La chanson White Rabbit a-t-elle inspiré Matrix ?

Des percus, au cuivre, en passant par les cordes et les synthés afin de pouvoir analyser avec vous ce remix. Non, je ne suis pas obsessionnel. Je ne vois pas ce qui vous fait dire que je suis obsessionnel.
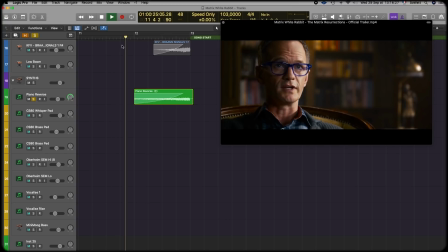(8:32)
Le remix démarre en reprenant stricto sensu le White Rabbit d'origine, à l'exception d'un accord de piano à l'envers et de légers sound design. Tout ce qu'il y a de plus classique dans les trailers modernes. On retrouve donc cette construction en crescendo avec un ostinato de basse et de caisse claire qui donne à ce titre un aspect Martial n'est-ce pas ? Contrebalancé par les sonorités orientales appelant aux voyages Ah les hippies
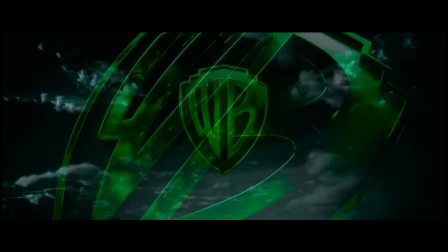(8:58)
Putain de hippies On l'a déjà dit le morceau s'inspire dans sa construction du boléro de Ravel mais s'en
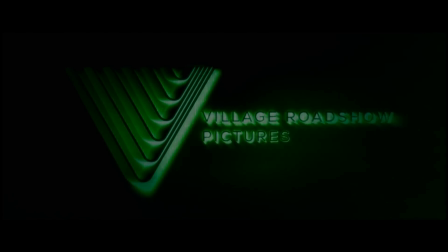(9:04)
éloigne dans son pattern rythmique Jusqu'ici tout va bien Thomas Anderson mène sa petite vie,
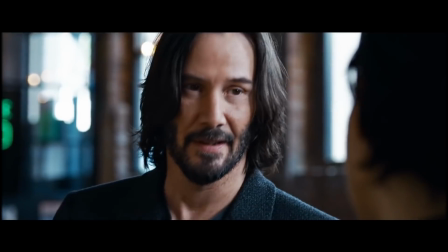(9:09)
joue avec son canard en plastique dans son bain de mousse rencontre Trinity, puis se gaffe de pilules bleues... Sorti de son contexte, c'est quand même... « Coucou, tu veux un ma trip 4 ? » Merci Kevin pour cette intervention délicate et poétique.
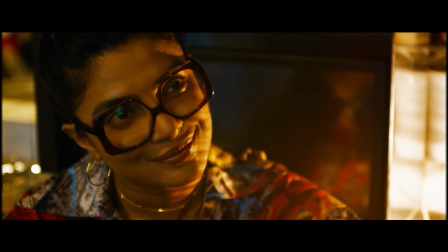(9:22)
À l'apparition de ce qui semble être l'oracle, le vent que l'on entend en bourdon commence à tourner avec un son de waterphone typique du cinéma d'horreur,
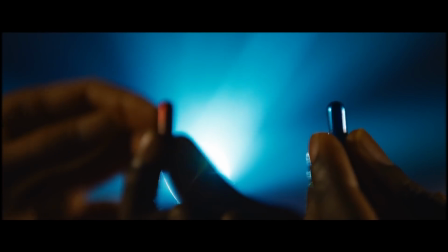(9:30)
symboliquement placé ici lorsque se referme le livre d'Alice au Pays des Merveilles. Oui, parce que White Rabbit est truffé de référence au roman de Lewis Carroll. On y reviendra.
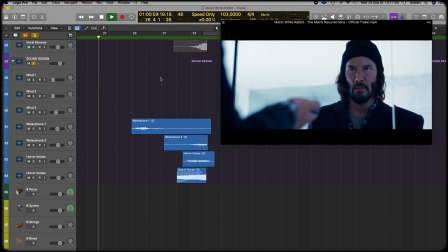(9:40)
L'utilisation du waterphone ici, dissonant et donc angoissant par essence, en dit possiblement long sur le rôle a priori négatif que l'oracle pourrait tenir dans l'intrigue.
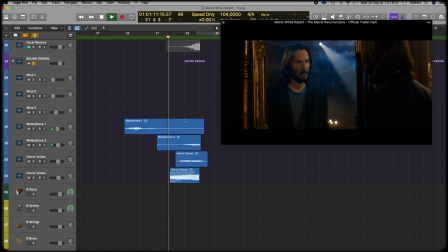(9:52)
Mais passons. A partir de ce point du trailer, le morceau d'origine laisse progressivement place au remix et se distord jusqu'au moment où Neo prend la pilule rouge.
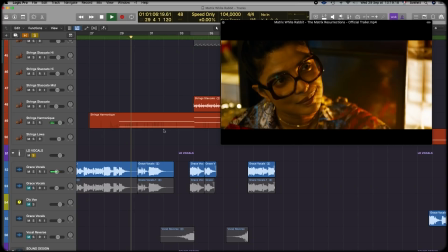(10:01)
On relève ici l'ajout d'une tenue de corde et de synthé,
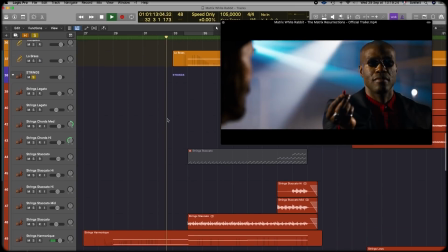(10:06)
qui augmente la tension et annonce l'arrivée de cuivre bien, bien, bien fat. D'ailleurs, ce grand brame de cuivre à la handzimmer, on le retrouve dans la quasi-totalité des blockbusters américains et leurs trailers depuis Inception. Florilège.
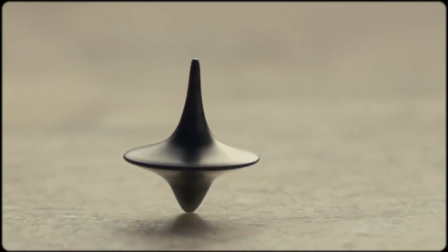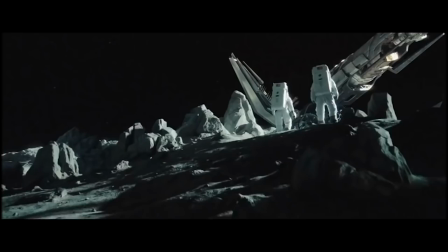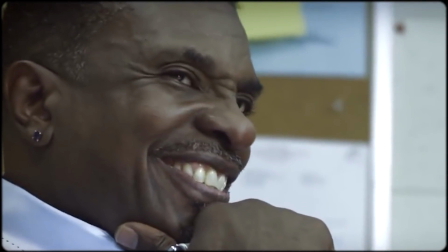Symboliquement, à la prise de la pilule rouge, le morceau rentre dans sa seconde phase. L'original est toujours là,
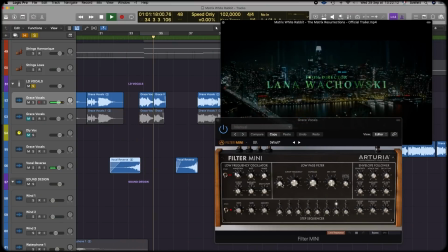(10:49)
mais la voix de Grizzly est filtrée et anticipée par une reverse reverb.
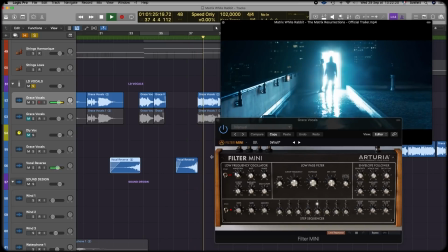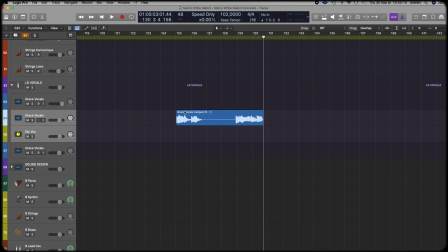(11:04)
Alors, la reverse reverb, comment ça marche ? On a ici les deux extraits de voix qui sont utilisés dans le trailer avec cet effet. Je vous les fais écouter. Le deuxième.
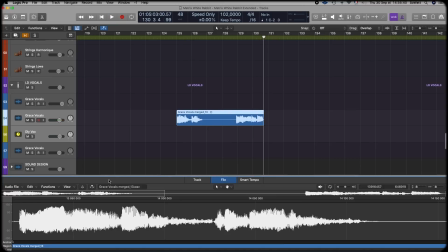(11:23)
Pour l'instant, ils ne sont absolument pas traités. Maintenant, la première étape, ça va être en fait de passer cette voix-là à l'envers, exactement comme si on lisait un magnéto ou un vinyle à l'envers.
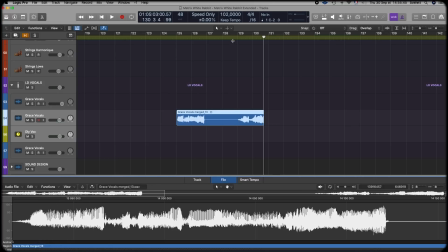(11:31)
Et ça nous donne ça.
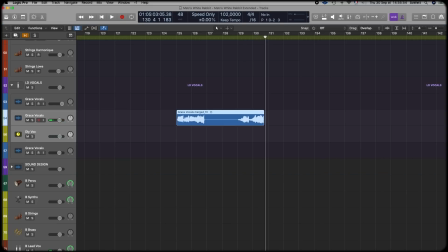(11:37)
Jusqu'ici, tout va encore à peu près bien. On a juste l'impression qu'elle se met à parler en russe. Maintenant, on va rajouter de la réverbération par-dessus ça. Ça ressemble vaguement à ça. On applique l'effet. Vous voyez que ça a allongé un petit peu la fin du fichier. Et ça nous donne ça sur cette première phrase.
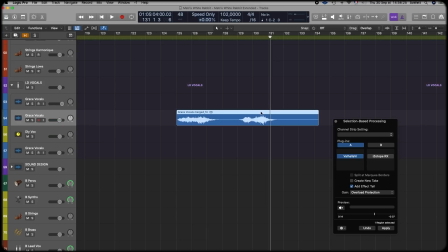(11:56)
Elle parle toujours russe, mais de très loin. Troisième étape, maintenant, ça va être de repasser cette voix à l'envers.
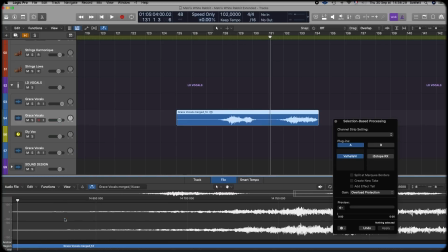(12:01)
Enfin, à l'endroit. Enfin, vous voyez quoi. Et ça nous donne maintenant ça.
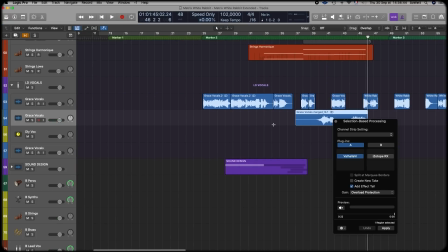(12:11)
Quatrième et dernière étape, on prend ces fichiers-là et on va venir les placer juste avant les interventions de voix dans le morceau.